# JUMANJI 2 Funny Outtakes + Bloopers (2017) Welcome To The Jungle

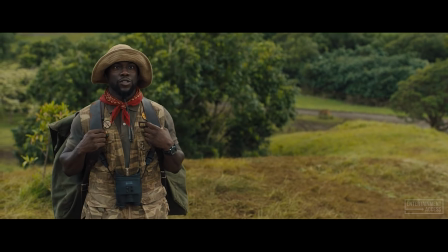0:03 I've seen a lot of things. Felt them on my face, too. I can never take that moment back.
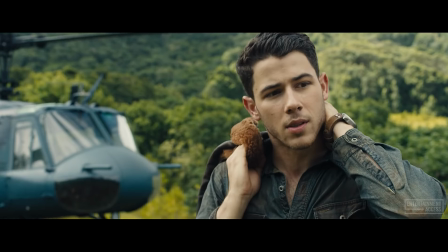0:12 Oh, that's funny to you guys. I mean, kinda. Mosquito. That's what you get!
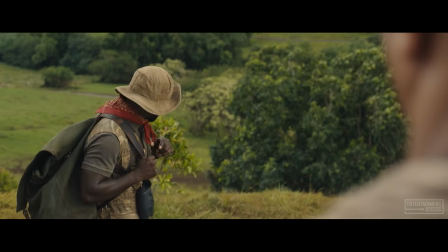0:21 You laugh at me, you die! Fly the plane!
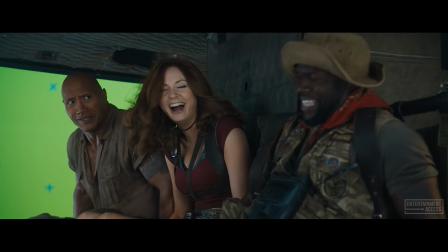0:26 It's a helicopter. Rick. Hey, Spencer, listen to me.
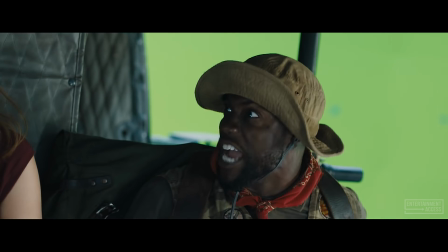0:33 Hurry up. Hurry up. But we are all dead.
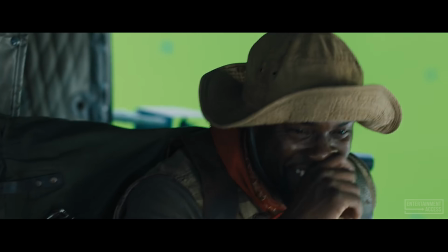0:39 This is gonna be it, this is it. You hurry up and fix that helicopter.
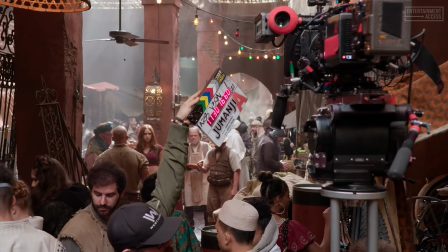0:45 Album mark. And action.
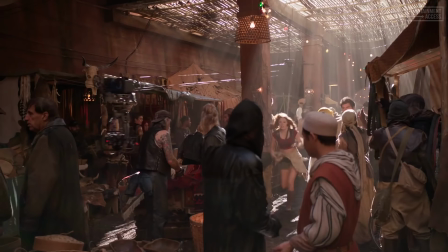0:53 Shoot the guns.
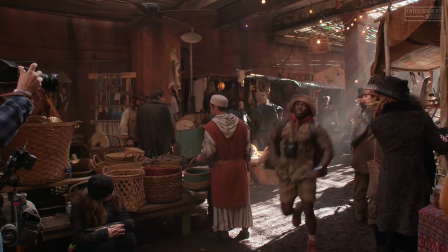0:57 That's so slow!
The whole sequence in the bazaar, we shot that part of the movie in Atlanta, and there was this fair amount of orchestration and choreography to it, figuring it out.
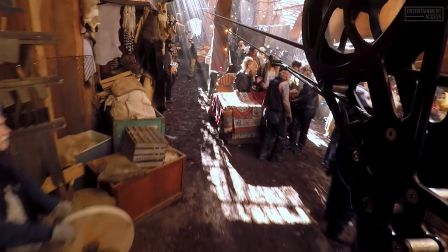1:09 That was really special because there were so many extras and it just felt so real. I would describe this set as a marketplace that I don't fully understand, but we've got a lot of stuff, so if you want to buy something, they might have it.
Let me try some of that.
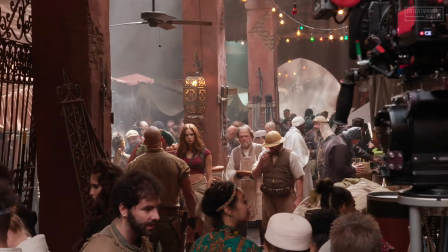1:24 3, 2, 1, move.
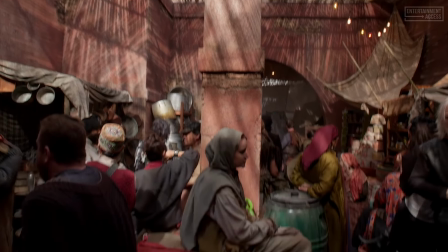1:31 We did want it to be an exotic-looking bazaar, filled with food and spices and brassware and carpets and all of those. We built, sort of an existing space, an alleyway. We had some walls to start with, to which we've added arches, and there's a lot.
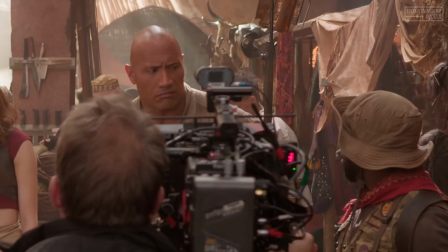1:46 It's very extensive.
Follow me. Go ahead. I'm not going anywhere. I just exploded from eating a piece of cake.
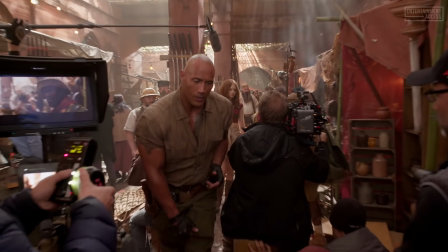1:51 You go.
You'll notice a lot of it is a sort of a deep oxblood kind of red tone,
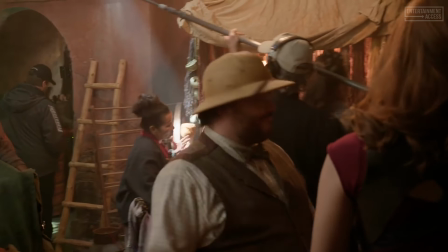1:57 and that's really intentional on my part to create a visual contrast to the sort of lush greens of the jungle.
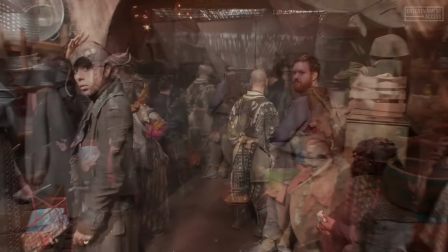2:04 And it's all kind of interesting spaces that are slightly unusual, slightly different. You walk through just about anywhere you look, you go, wow, this looks amazing.
Great, we got it.
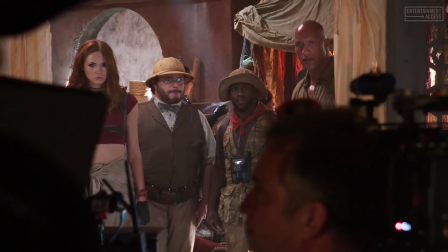2:19 Charlie Mark. So I guess there's a snake in there or something.
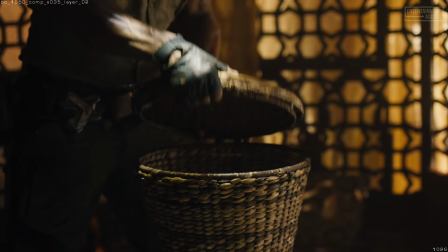2:23 When you have scenes where characters need to be interacting very physically with CG,
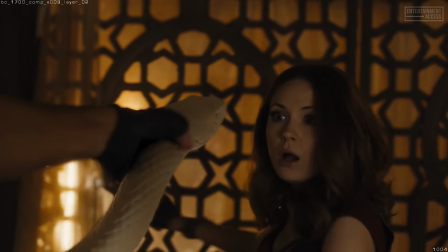2:29 for me it's very important that they're actually holding something to make sure the weight that they're interacting with is convincing.
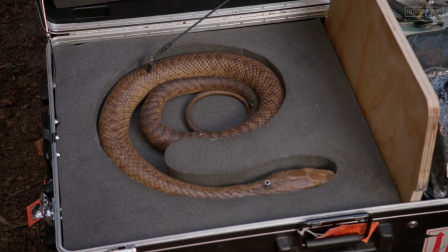2:35 We were asked to make a black mamba snake puppet for Jumanji.
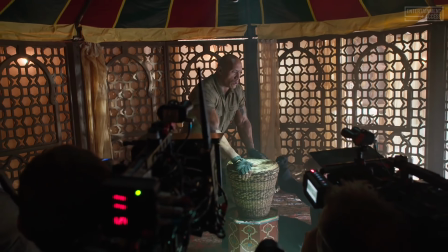2:41 Oh my God!
The snake was sculpted in a computer program and then 3D printed,
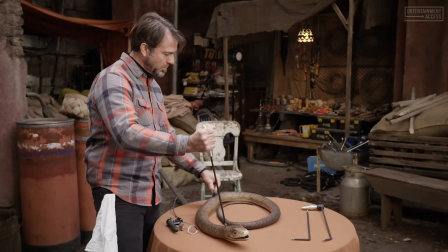2:47 and then we poured up a silicone snake that has several pick points that the rods are able to plug into,
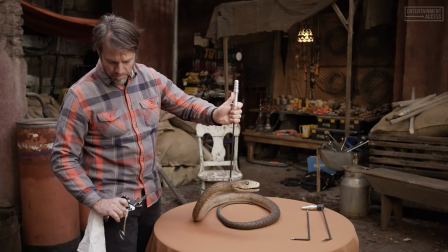2:55 which allows you to move the snake. There's a jaw mechanism, so with a brake lever from a bicycle, we're able to open and close the jaw.
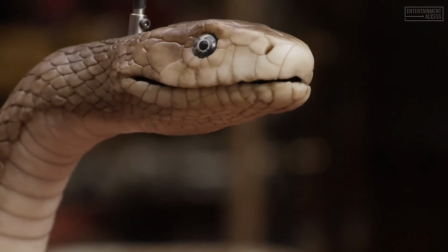3:03 The anatomy is correct through the body, but I believe they scaled up the head a little bit so that they could do the scene where they're removing the fangs.
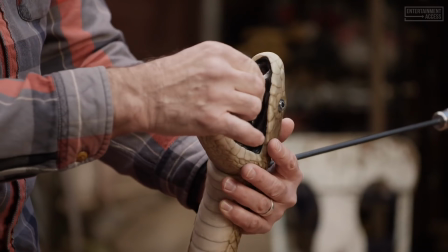3:11 We'll actually put a little bit of this, what's called ultra slime, so that when you pull them out, you'll be able to see a stringy mucus coming out.
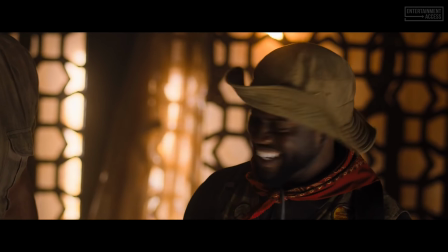3:21 Defang the snake. Okay, so we all have 3 lives.
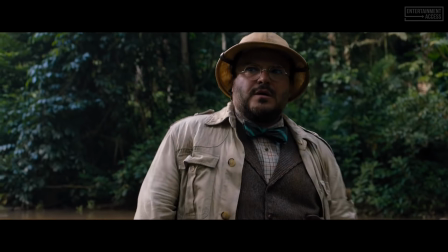3:27 And the way we find out about that is I'm talking to the group, and then I don't see behind me there's a giant hippo. Eats me whole.
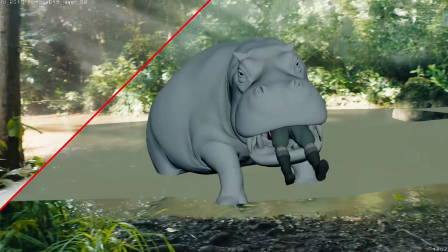3:37 I mean, Jake wants to make sure they're really making the animals fun and at the same time dangerous and believable.
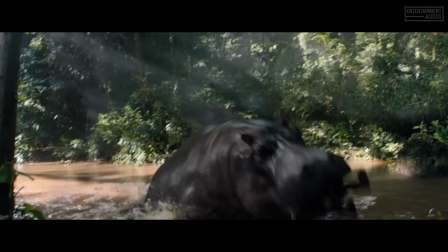Yeah, so that's how it went down. For the end sequence involving the jaguar head, we've spent a month designing it.
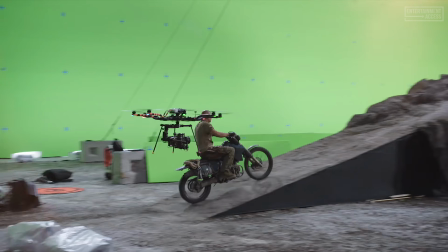4:04 Now this is something we've never done before. It's something that's taken a lot of rigging, a lot of time to try and figure out where all the angles are going to go. It's going to be fabulous because it's all real.